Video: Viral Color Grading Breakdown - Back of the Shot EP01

Welcome to the back of the shot, where I break down my favorite shots and take you through everything that went into making them. If you're here today, it's probably because you saw my train video and you thought it was cool. So first off, let me thank you for that. I really appreciate it. I know you're busy, I won't take much of your time. I'll walk you through the shot from A to Z, starting with the location. I'm gonna give you a bit of context, talk about the gear I've used, and then we'll dive into the color grading part. Feel free to skip to that part if you don't want to hear me yap, but if you're curious about the full process, let's get into it. So I was wandering by myself in the streets of Tokyo when I saw this place.
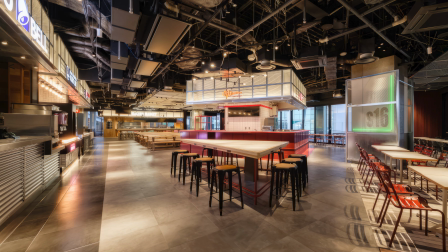(0:33)
It's like a shopping mall with 4 levels above ground, and it's filled with international and local stores and restaurants and cafes.
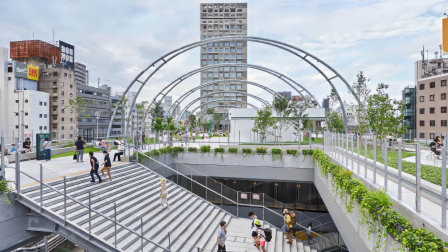(0:40)
And on the top of the mall, there's a huge park.
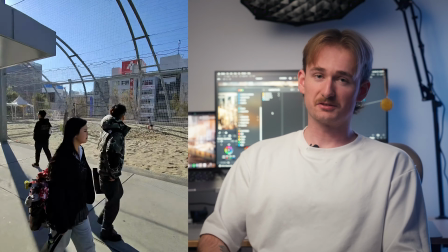(0:42)
It measures like over 300 meters in length, and there's a skate park, a bouldering wall, it's like green areas.
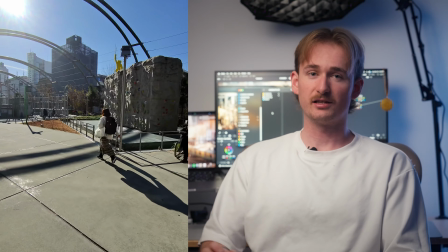(0:49)
It's very nice. It's like a little escape from the urban life, right?
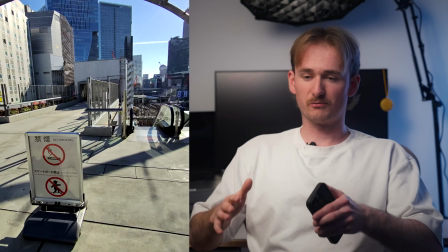(0:52)
When leaving the park, I took this escalator down, and there was this beautiful view on the train that would arrive in Shibuya station.
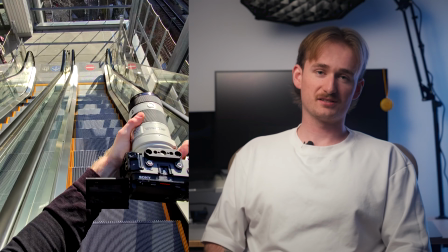(1:00)
So I must have stayed at least like 45 minutes at that spot because I was trying to get the right timing,
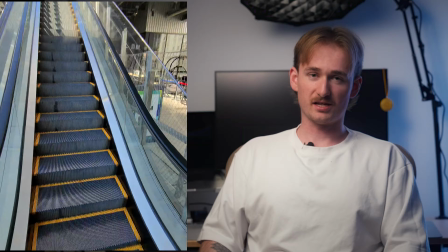(1:05)
and every time I would either be like a second too early or a second too late, or there would be a bunch of people in the escalator. But eventually I got this shot.
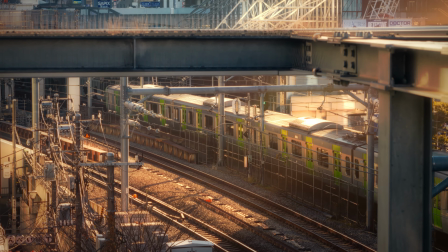I didn't use a gimbal, but it wasn't that bad because I was using Sony's 70 to 200mm lens, and it has optical steady shot, which means it stabilizes the image within the lens. So as for the camera, I'm using Sony FX3. It's a really good camera, but it's also very expensive. You don't need a camera that expensive to take great videos. I'm pretty sure you could go around with something that's like half the price or a third of the price. The Sony a6700 is really good, or the Sony FX30. Lenses are cheaper, the camera itself is cheaper, it's great.
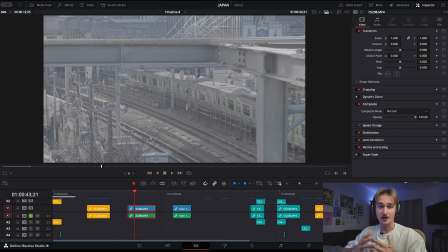(1:52)
And that's about it for the equipment. Now let's get into the color grading part. Alright guys, before we dive into the color grading part, I just want to put out a quick disclaimer. I'm not a professional colorist by any means. I've actually been using DaVinci for just about a month now. So don't take everything I do as the right way. This is just what made sense to me. I'm still learning yet.
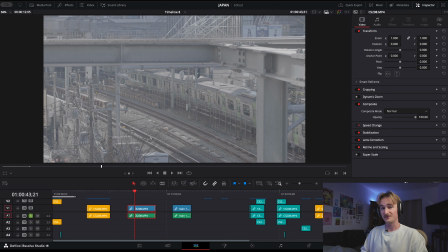(2:11)
I don't have all the technical vocabulary yet, but I'll do my best to make this video interesting for both beginners and those who already have experience with color grading.
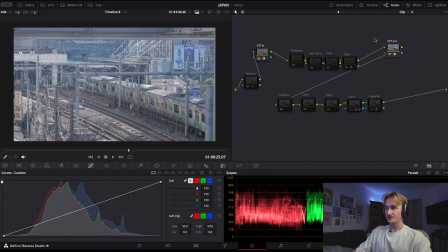(2:19)
Alright, so now we're in the color tab in DaVinci. The first thing I do is I put my color space transforms in my Note 3, okay? So at first we have the raw video, which looks really flat and desaturated.
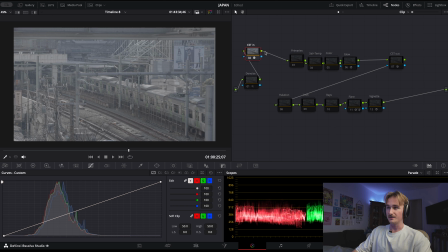(2:30)
It's normal because it's in S-Log. And then I open it in a color space that's even wider. The DaVinci Wide Gamut and the DaVinci Intermediate for the Gamma, and then I close it.
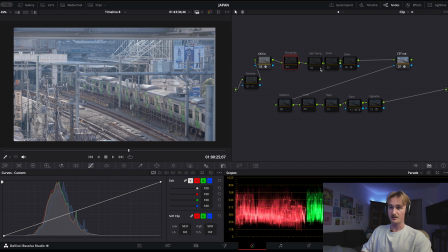(2:40)
So this is what the video would have looked like if it had been shot using just standard Rec 709 settings. So the first thing I do is I work with my primaries, okay? So as you can see, the image is really like well lit.
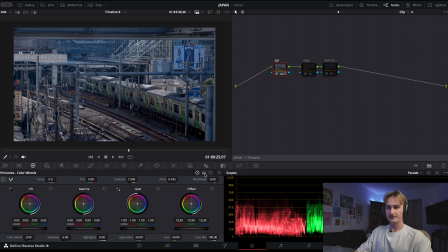(2:51)
It's super bright. The shadows aren't very dark. So I take the shadows down, I took the offset down, so that's the whole image.
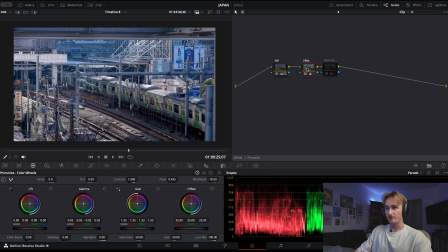(2:59)
I just like dim it, okay? Now, once I'm satisfied with the shadows, I'm gonna like brighten up the gamma and the mids and the highlights. So I bring them up to create some more contrast. And then I did like a little yellow shift in the gain or something like that.
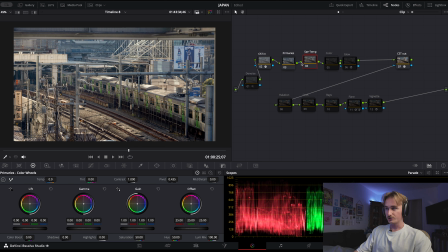(3:14)
For the second node, I just adjusted the saturation and temperature. Next, it's a very minimal but important step, I'd say.
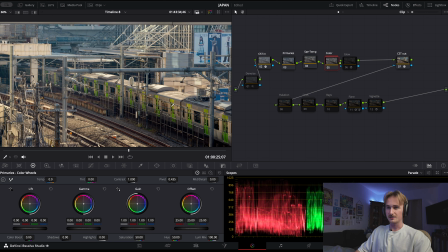(3:21)
It's just the adjustment of the color of the doors, because I added a yellow tint to it so it would match the temperature of the sunset. Because I'm trying to have this so it's like the sun is setting down. It's really like warm and like comfortable image to look at.
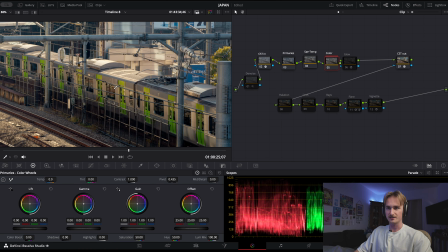(3:37)
So I'm putting a bit more warmness into the green, especially because the train is like all gray.
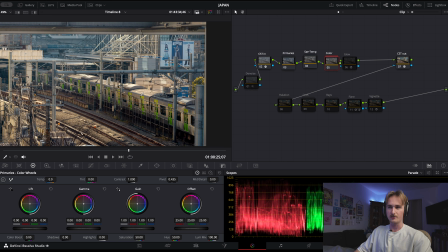(3:44)
So if I want something to pop out of it, it would be the colors of the doors. All right, so now listen up carefully, because this is like the ultimate effect if you want to create that cinematic, dreamy look, okay? So it is the glow effect.
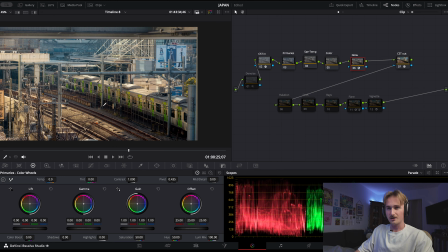(3:56)
And as you can see, it sort of darkens out the shadows and brighten up the highlights, but it does it in a way that still like make a super soft image.